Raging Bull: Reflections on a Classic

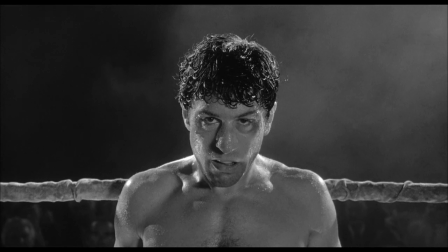13s
Raging Bull. There's so few films that really engage you and that are seared in your memory, and this is one of them.
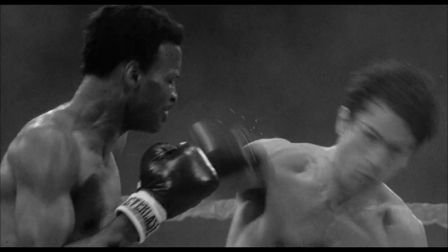20s
I think maybe when this film was released, a lot of people felt like they had been punched in the face.
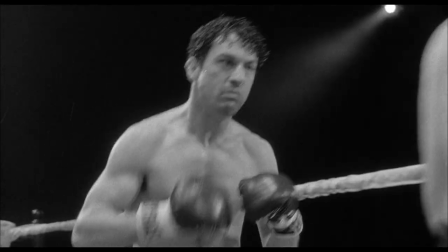25s
The blood and the sweat and the tears are all up there on that screen.
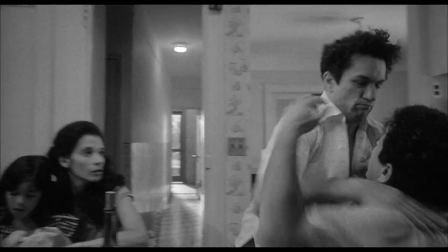30s
I was amazed at how beautifully constructed, how deeply violent, how emotionally truthful, and how in its own orbit it is.
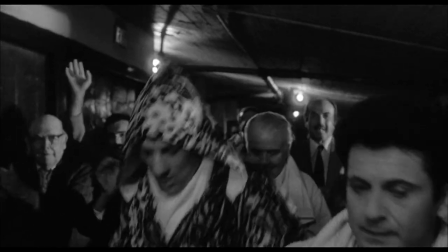38s
It's an extraordinary experience. It's relentless. You couldn't get settled.
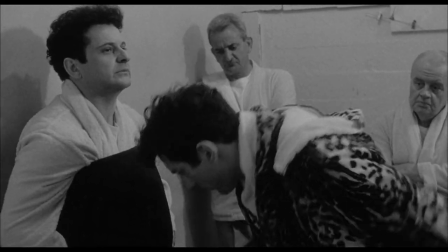43s
And I think that was probably part of Scorsese's strategy, like a boxer, to keep you off guard.
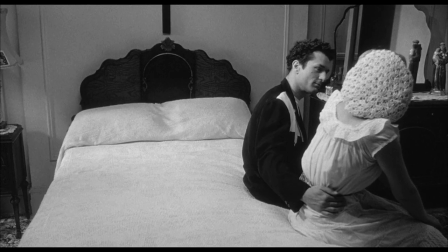50s
You never knew what he was going to come at you with. So much more than a boxing film. Raging Bull really ultimately is not about boxing at all.
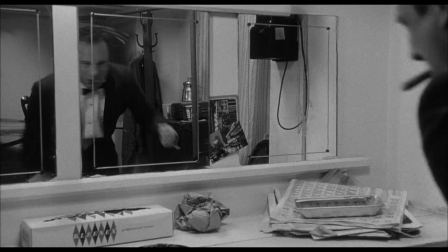58s
In terms of its observations about human nature, the portrait of a man and his fall from grace,
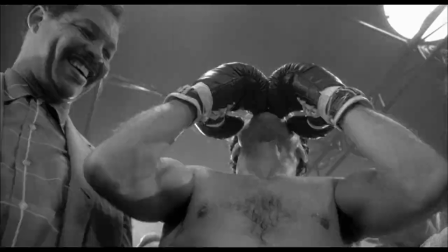66s
this has got a power to it. There's not a false note along the way.
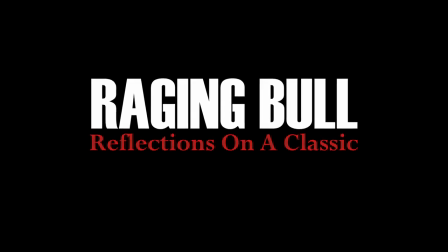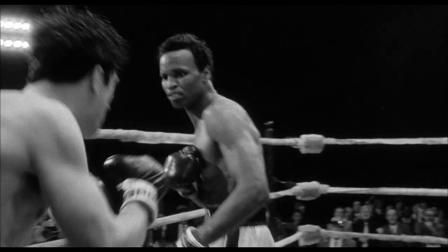79s
First and foremost, what I found amazing was the boxing scenes. You get so much innovation in those scenes.
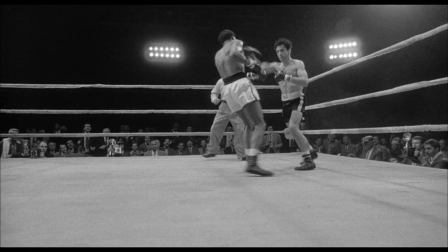89s
The way in which Scorsese and Michael Chapman filmed those sequences.
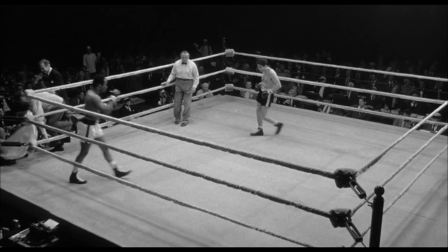96s
To this day, it's groundbreaking. Increasing the size of the ring, decreasing the size of the ring. Each fight is being covered in a different way, as if it's like a dance.
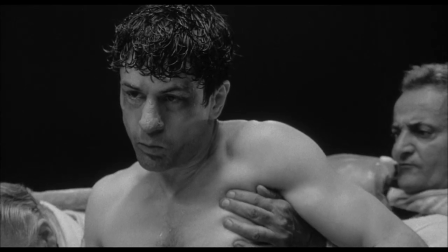105s
The use of slow motion, the use of flash bulbs, the use of point of view that allow the viewer to see what it's like to hear in the ring, what it's like to feel. You really have that visceral reaction. You're inside the ring.
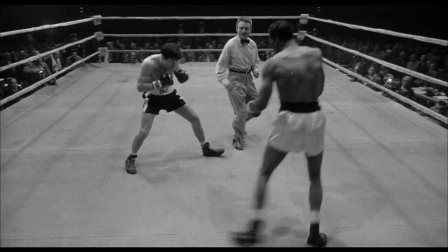118s
The black and white cinematography, in a strange way, makes you pay closer attention to the violence.
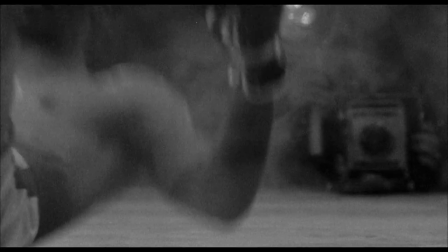125s
You can just feel the pain on screen.
And Robinson is down for the second time in his career.
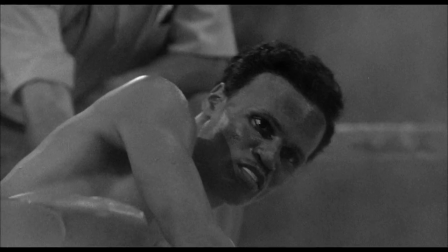131s
But not only are you inside the ring, you're inside their heads. Really accessing those fears and those emotions.
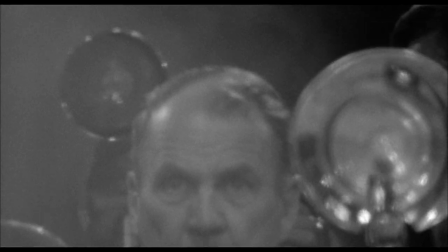139s
There was a kind of visceral power to those boxing scenes. You really kind of just are caught up in the fury of them.
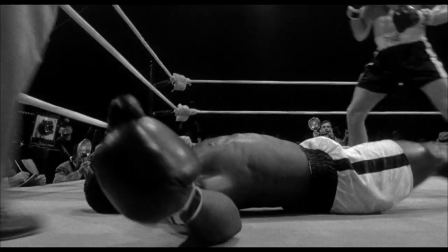146s Another left, a hard left hand to the jaw.
Jake's a fascinating character. On first glance, the question would have been, how could you take somebody so unsympathetic and build an entire movie around them?
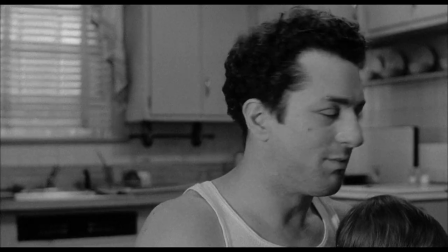156s Coffee. In a minute. You listening to me? Please, honey, bring me the coffee. All right. Oh.
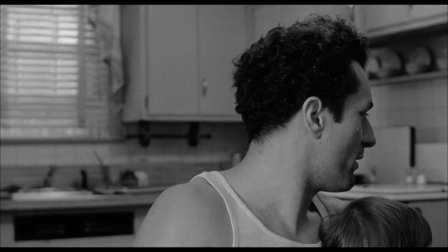161s Yeah, boy, how long I gotta wait?
Jake LaMotta, that guy is not an attractive human being,
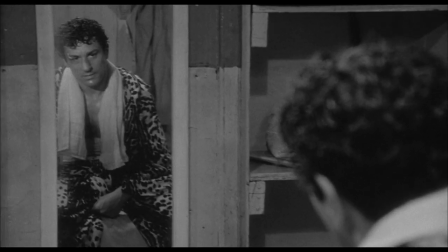165s
but more importantly than someone you might like, he's an interesting person and, profoundly human.
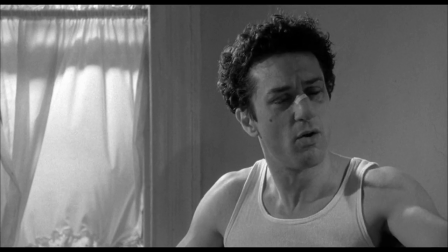172s I just said don't overcook it. You're overcooking it. Bring it over. You want your steak? Bring it over.
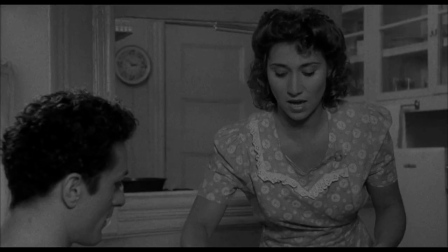177s
I think people would see images of themselves.
Okay, happy? That's all I want.
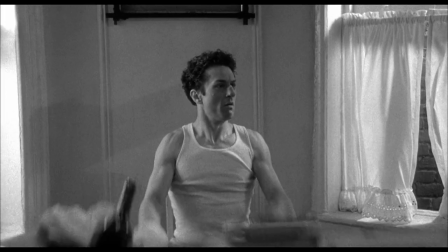182s That's all I want. Here, no more, there. Bothering me about a steak, huh? You bothering me about a steak?
Perhaps we don't go to those degrees, but certainly you say, wow, I understand that.
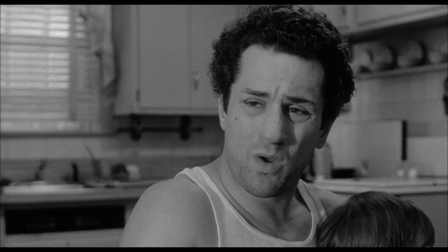193s What are you worried about? What's the biggest thing you got to worry about? The I'm weight? worried about the weight. You worried about the weight? What are we arguing about for? I just said the weight.
You understand his frustrations, particularly the scene where he says, I'm never going to get to be able to fight Joe Louis because I got tiny hands.
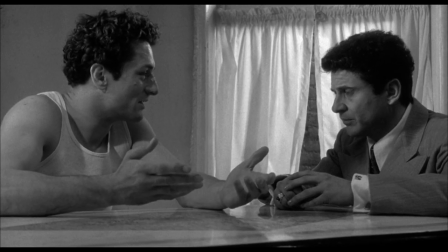206s I got these small hands. I got like little girls' hands.
Here's, Jake LaMotta, and he's plenty big enough, but in his mind, he's not.
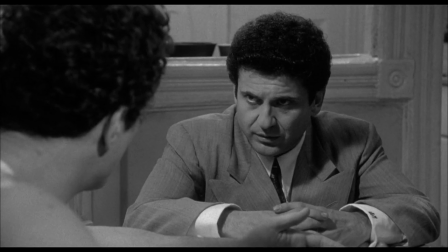214s I ain't never gonna get a chance to fight the best there is. And you know something? I'm better than him.
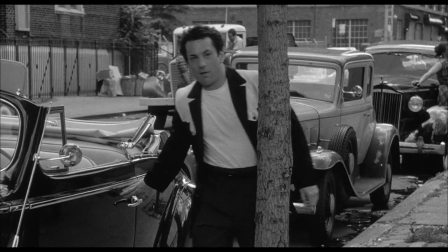219s
Scenes like that make us love him and, fall in love with him. De Niro, I felt like he was born to inhabit this man.
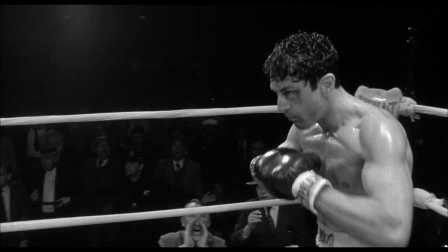227s
Animalistic. When you see the performance that De Niro gave, you just think of a lion parading around the ring.
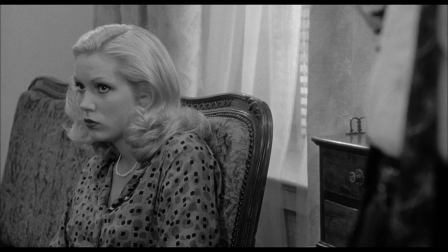236s
What struck me is his behavior, his physicality, the way he would move in a room without any dialogue.
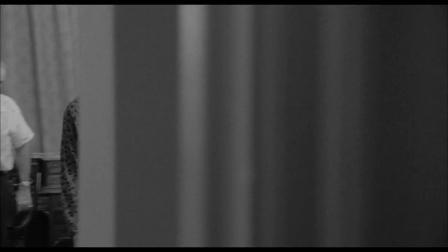242s Really nice of you, I appreciate it. Come on.
He'll look at Joe Pesci or Kathy Moriarty without any lines.
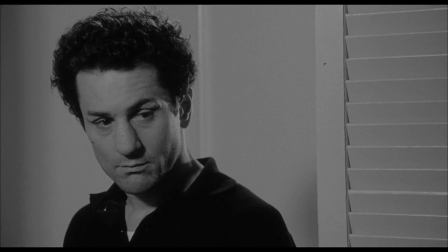250s So long, honey.
There's an uncertainty in the performance. You feel slightly off guard.
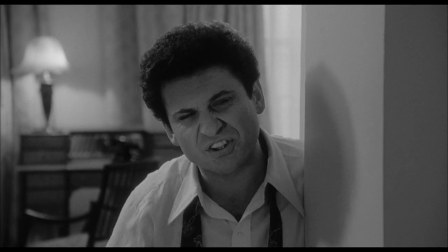255s Come here. Why don't you stop that, huh? Stop it! Shut up! Shut up!
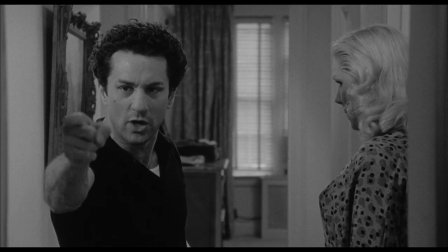260s I'll fucking take care of you later. Shut up!
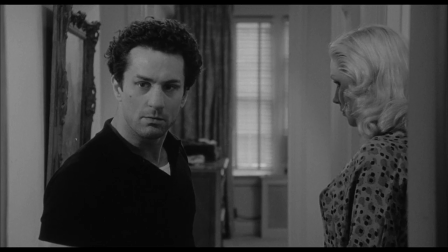262s
It's a very frightening character. That level of danger is always going to make it impossible to look away from the screen.
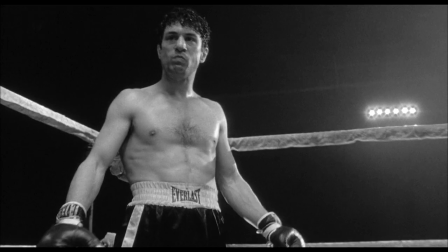270s
The film gives him a broad range of physicality.
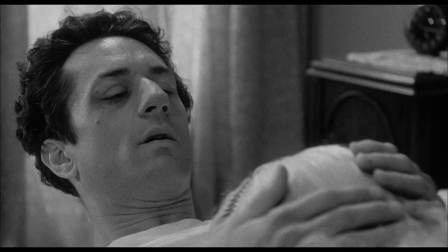273s
He gets to be a brother, he gets to be romantic, he gets to be sexual, he gets to be violent. It really allowed him the greatest range of his career.
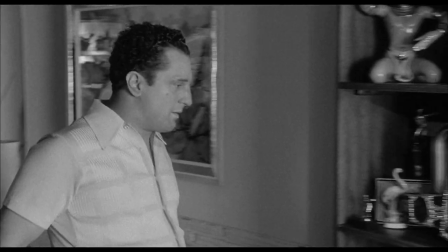282s
When I saw the transformation that Robert De Niro went, gaining 50, 60 pounds, and you realize the level of commitment.
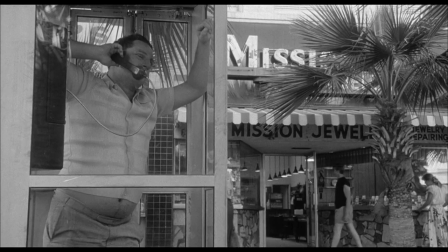289s
They told him, you don't have to gain all this weight. We can put prosthetics and, we can pad your body. And then he was determined to do it. And it meant shutting down production, which is really difficult to do.
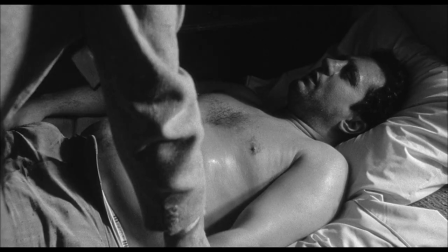299s
But when he gains that weight, and then he's partly unrecognizable, it's such a wonderful jolt for the audience.
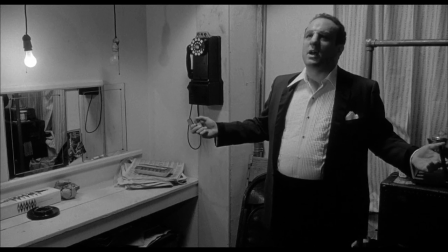306s A horse. It wasn't just padding. My kingdom for a horse. I haven't had a winner in 6 months.
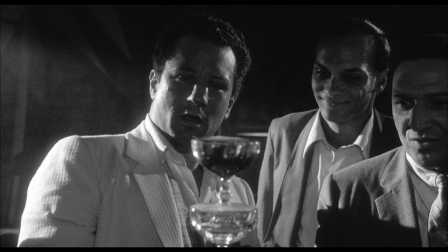311s
It was that he had become that guy. I'd never seen that degree of kind of masochism before. Willing to just completely destroy himself for a role.
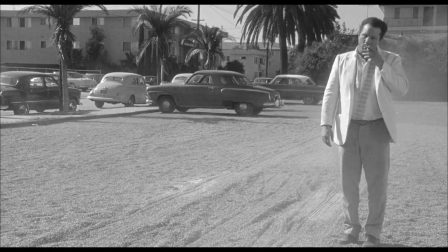326s
You're almost afraid for De Niro in his transformation. Is he gonna survive this movie?
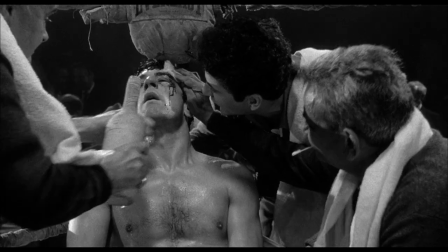334s Jack, tell me why. Why the fuck do we have to come to Cleveland for you to get beat by Moulignon?
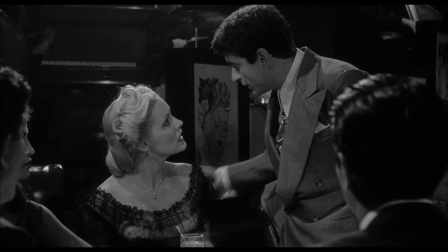339s
Joe Pesci, perfectly cast as the brother. Joe Pesci, another guy you just never know in a scene where it's gonna go.
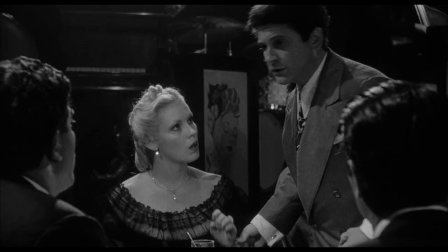345s Shut up. Mind your fucking business and shut up.
A sense of pathos and rage that you just never know when that's going to surface.
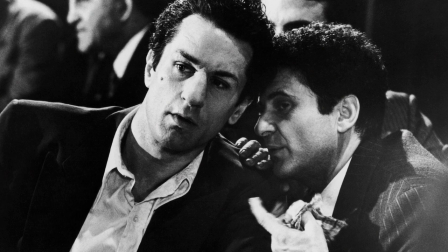353s Nothing going on?
Pesci, De Niro, this was their first collaboration together, and it was such a necessary supporting role.
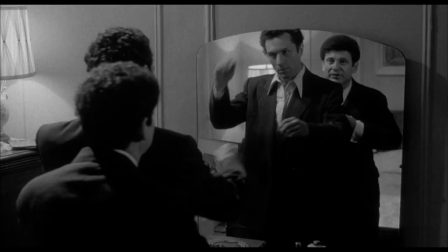364s
That has to be at least 50% of why the movie is brilliant. You get to keep coming back to this primary relationship about two brothers. I mean, I particularly love the scene when he's saying, you know, hit me, hit me, hit me. Harder, harder, harder.
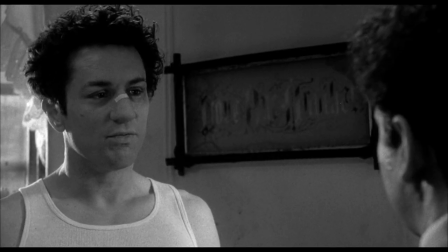379s That's hot. You fuck. What do you want? Take it off.
Jake is trying to get him to hit him for all kinds of deep reasons.
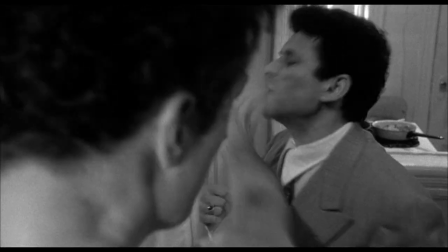385s
He needs to prove that he's small, and he needs to prove that he's not small, and he needs to get intimacy, and that's his way of getting it, is through violence.
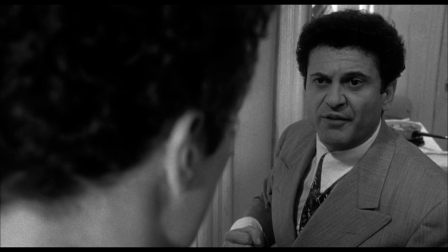392s Harder, harder. Nah, your fucking cuts are opening and everything. What are you trying to prove?
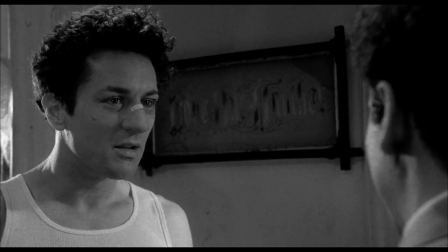397s What does it prove?
I find that incredibly intimate because these characters are going into a terrain emotionally that they didn't plan on.
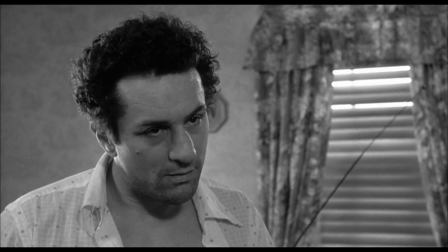404s You fuck my wife. What? You fuck my wife.
When he starts asking if he slept with his wife, it's a scene that you feel like I shouldn't be here. I feel nervous for being there.
I'll make you again.
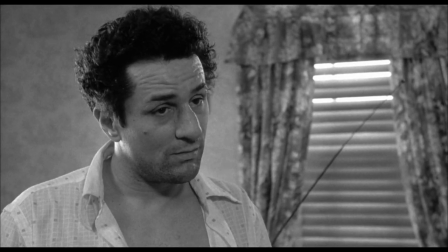417s Did you or did you not?
It makes you giddy with excitement and fear of what the hell this guy's gonna do.
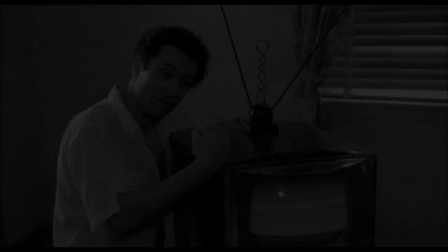423s I'm telling you now, if I hear anything, I swear on our mother, I'm gonna kill somebody.
Kathy Moriarty, this was one of her first big roles, and her performance was indelible.
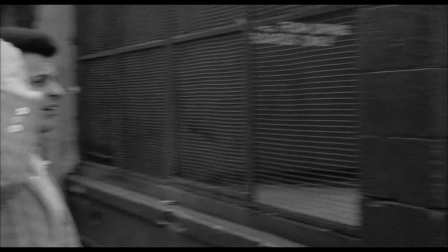432s
It seemed just like a stroke of genius to find her and to cast her.
Vicky!
Just watching her throughout the picture, she really connected to Jake, to Joe Pesci, to that world.
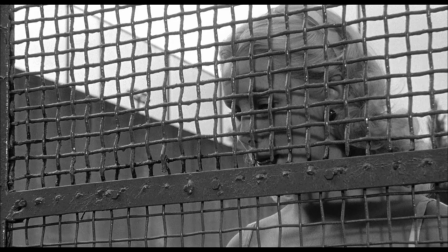440s You wanna go for a ride?
There's an innocence, there's a tenderness, there's a curiosity.
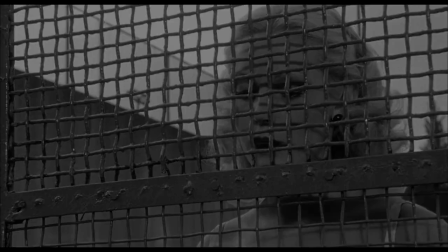445s All right. Gotta give me a few minutes. I have to change, okay?
Kathy Moriarty inhabited that role with almost like a guilelessness.
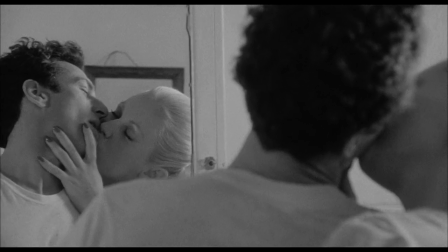456s
She was almost kind of shrugging at the fact that there were even cameras there. It was just so authentic.
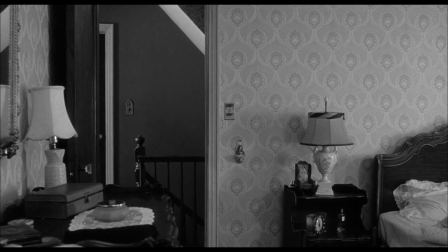464s
She was stepping onto a stage with this intimidating monster of a character who she was able to stand up to. He beats her up. I mean, that scene in the bathroom, you know, he's slapping her left and slapping her right.
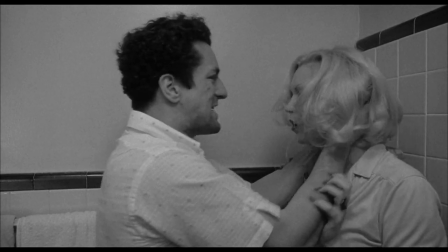477s Why'd you do it? Why'd you do it? Why did you fuck them? Dude, what? I didn't do anything. I fucked all of them. What do you want me to say?
It's extraordinary. Again, why do we keep watching?
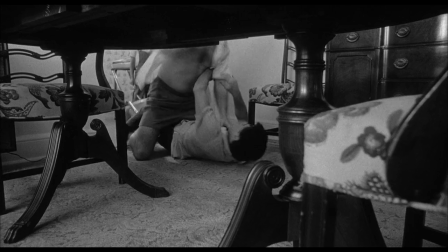487s My wife!
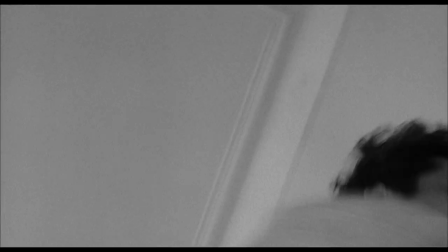490s
When I saw a lot of the violence in Raging Bull, it was done with such a degree of authenticity.
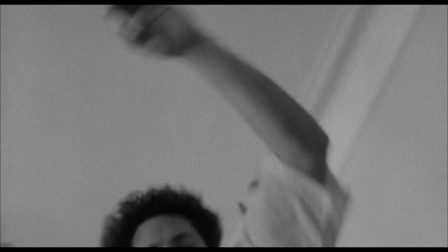499s
It was the first time when I saw a film where I felt like the actors were really being physically hurt.